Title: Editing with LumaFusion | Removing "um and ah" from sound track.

Good morning. Don't know what that frame looks like, but let's give that a crack. So this morning I'm just going to show my editing process in LumaFusion. I'm editing a podcast. Oh, are these headphones still plugged in? Is that going to make a difference? Anyway, it's all going to change in a second when I change the headphones to this. Three, two, one, start.
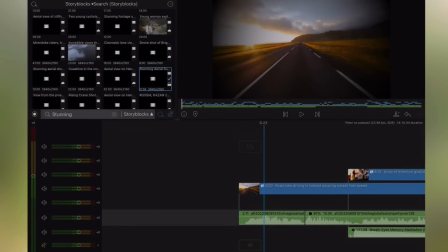(0:50)
Start the sync. So this is a little interview with Peter Zeihan that was on the radio in New Zealand. And I've cut it together, done a rough cut. Let's have a look.
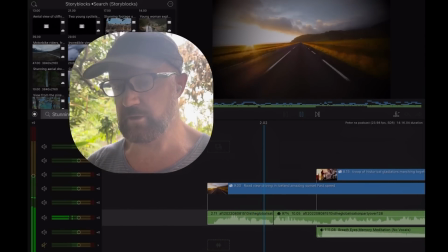(1:05) We've had a weird road. It used to be that everything that was imperial.
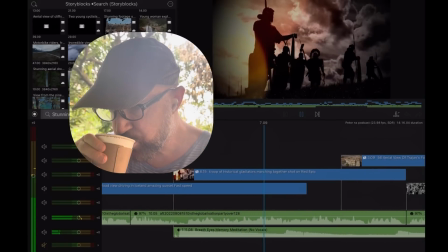(1:09) And you had a British system, a French system, a Japanese system, and those systems fought over colonies or access and trade lanes.
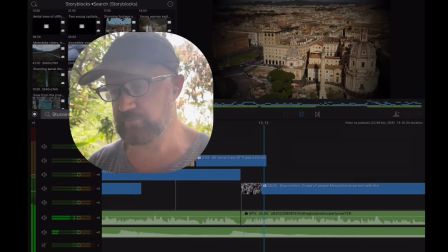(1:16) That brought us World War II. But at the end of the war, the Americans drew their allies together and said...
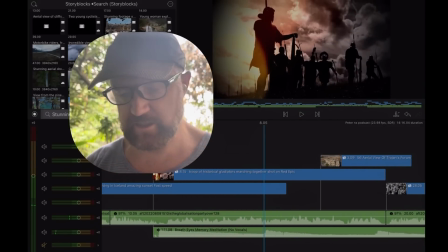(1:21)
Okay, so I've already added some music. The way to do that is to get it from YouTube,
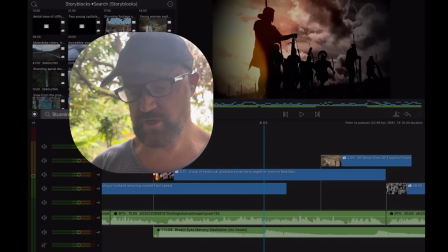(1:28)
the back end of YouTube Studio, and then you put it onto your iPad.
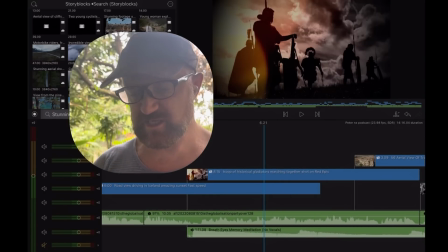(1:33)
And then I'm using, is it Kevin MacLeod?
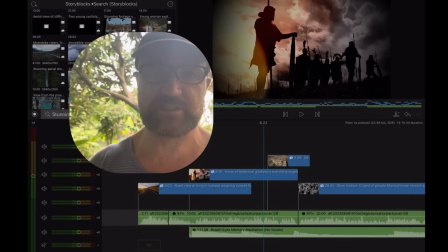(1:38)
Yeah. There's this guy called Kevin MacLeod. I like all his music, so I just downloaded all of his songs. And they're quite varied.
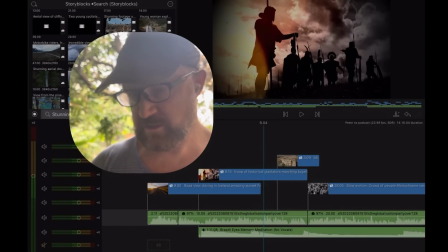(1:43)
So sometimes it's fast, sometimes it's slow. But let me show you a cool thing that you can do to make shots look better.
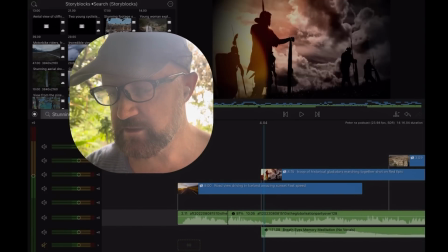(1:50)
So see this shot of the silhouetted man.
And you had a British system, a French system.
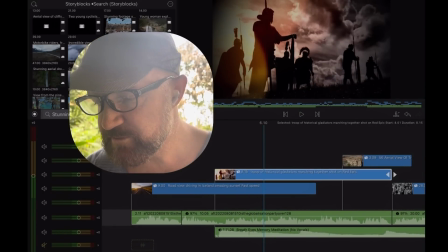(1:58)
You can add a slow zoom. So you just double click.
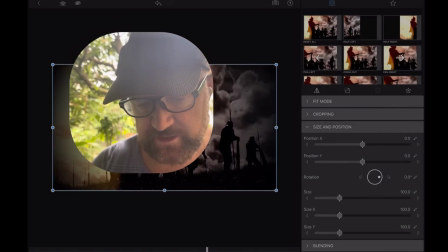(2:05)
Go to the start of the clip by pressing the back button. Then you press the frames plus, so that'll mark the beginning. And then you go to the end and just do a little zoom and maybe go up.
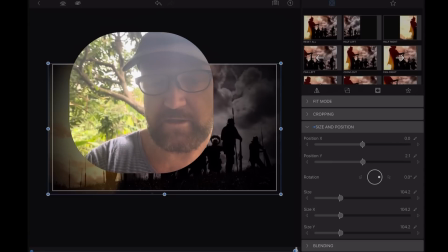(2:22)
So it's going to go. Sometimes I do it too fast and it looks a bit tacky.
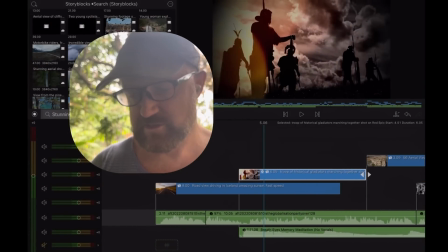(2:29)
So, well, you can't even notice this. Maybe it's a bit slow, but you get the idea.
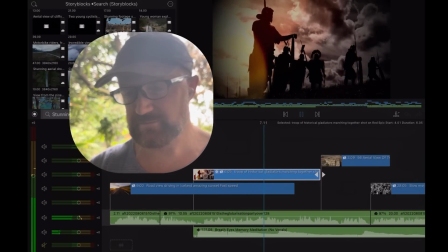(2:34) And you had a British system, a French system, a Japanese system, and those systems fought over colonies or access and trade lanes.
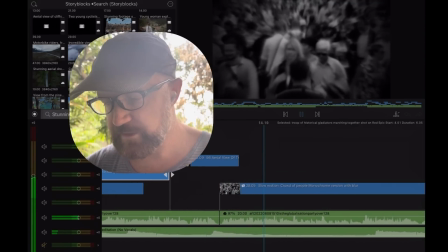(2:40) That brought us World War II. But at the end of the war, the Americans drew their allies together and said, we're going to try something a bit different.
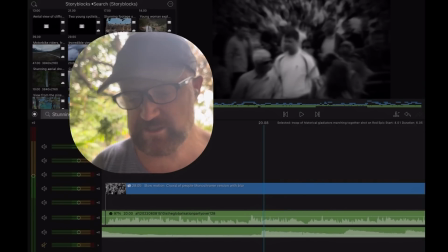(2:49) Instead of everyone having to fight...
I'm going to take that breath out. So he goes... I'm trying to make the videos like really punchy.
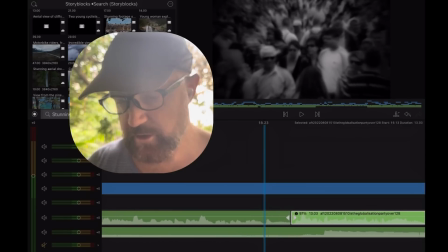(2:57)
So... like a TikTok video. Boom, boom, boom.
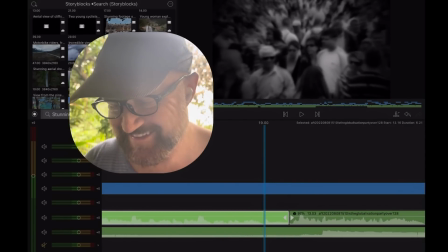(3:03)
No one wants to hear you breathing. They just want the information.
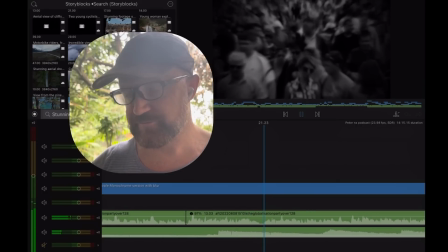(3:10) Bit different. Instead of everyone having to fight for everything, we're going to use our Navy to patrol the global oceans so that anyone can go
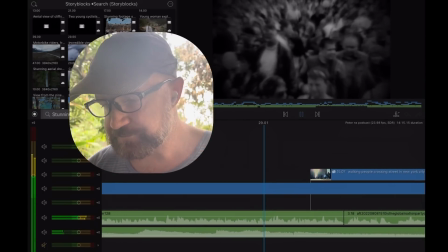(3:19) anywhere at any time and interface with any partner and access any raw material or market or supply chain.
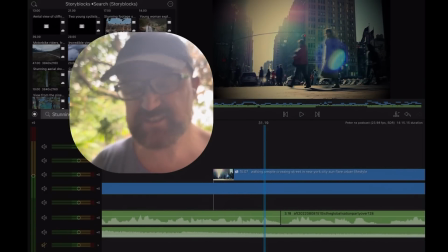(3:24)
I wonder if I can fix up that little stutter, because he says raw material wrong. He goes raw, raw, raw.
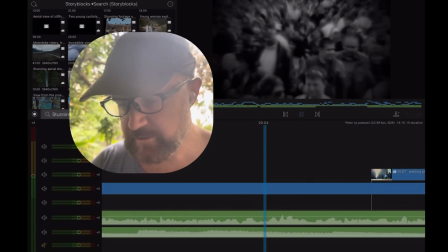(3:30)
Let's have a look.
Access any raw material.
Yeah, it's that little raw.
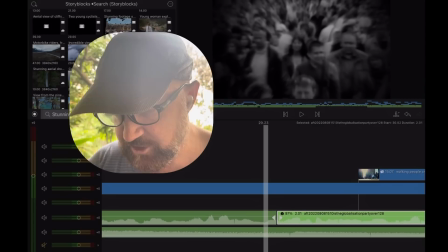(3:35)
And the beautiful thing is you just click on either side of the raw, and then it should sound better.
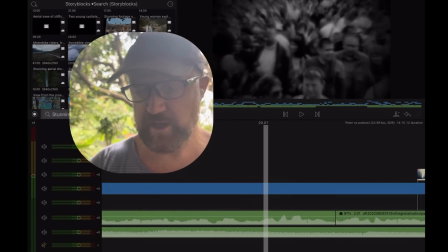(3:43) Raw material or market.
It still sounds a bit funny, but it's not as bad.
Access any raw material or market or supply chain.
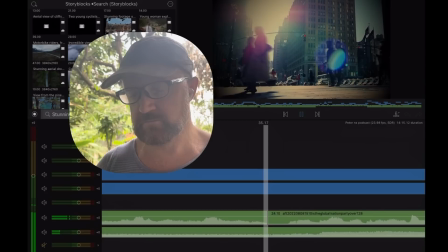(3:50) There's just one catch. You must be on our side. We bribed up an alliance to fight the Cold War, and we know this as globalization.
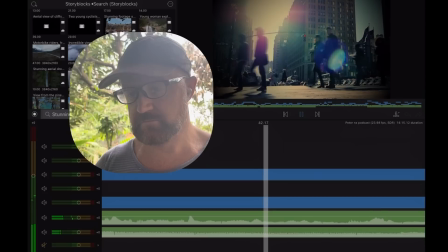(3:59) This is what brought us global finance and manufacturing and energy and the rest. And that has changed the way we live.
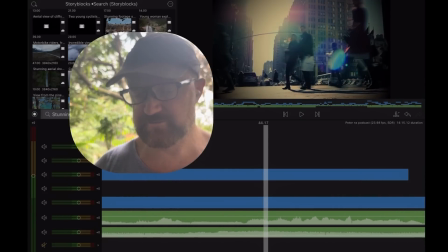(4:04)
I'm going to get rid of that R. And that is...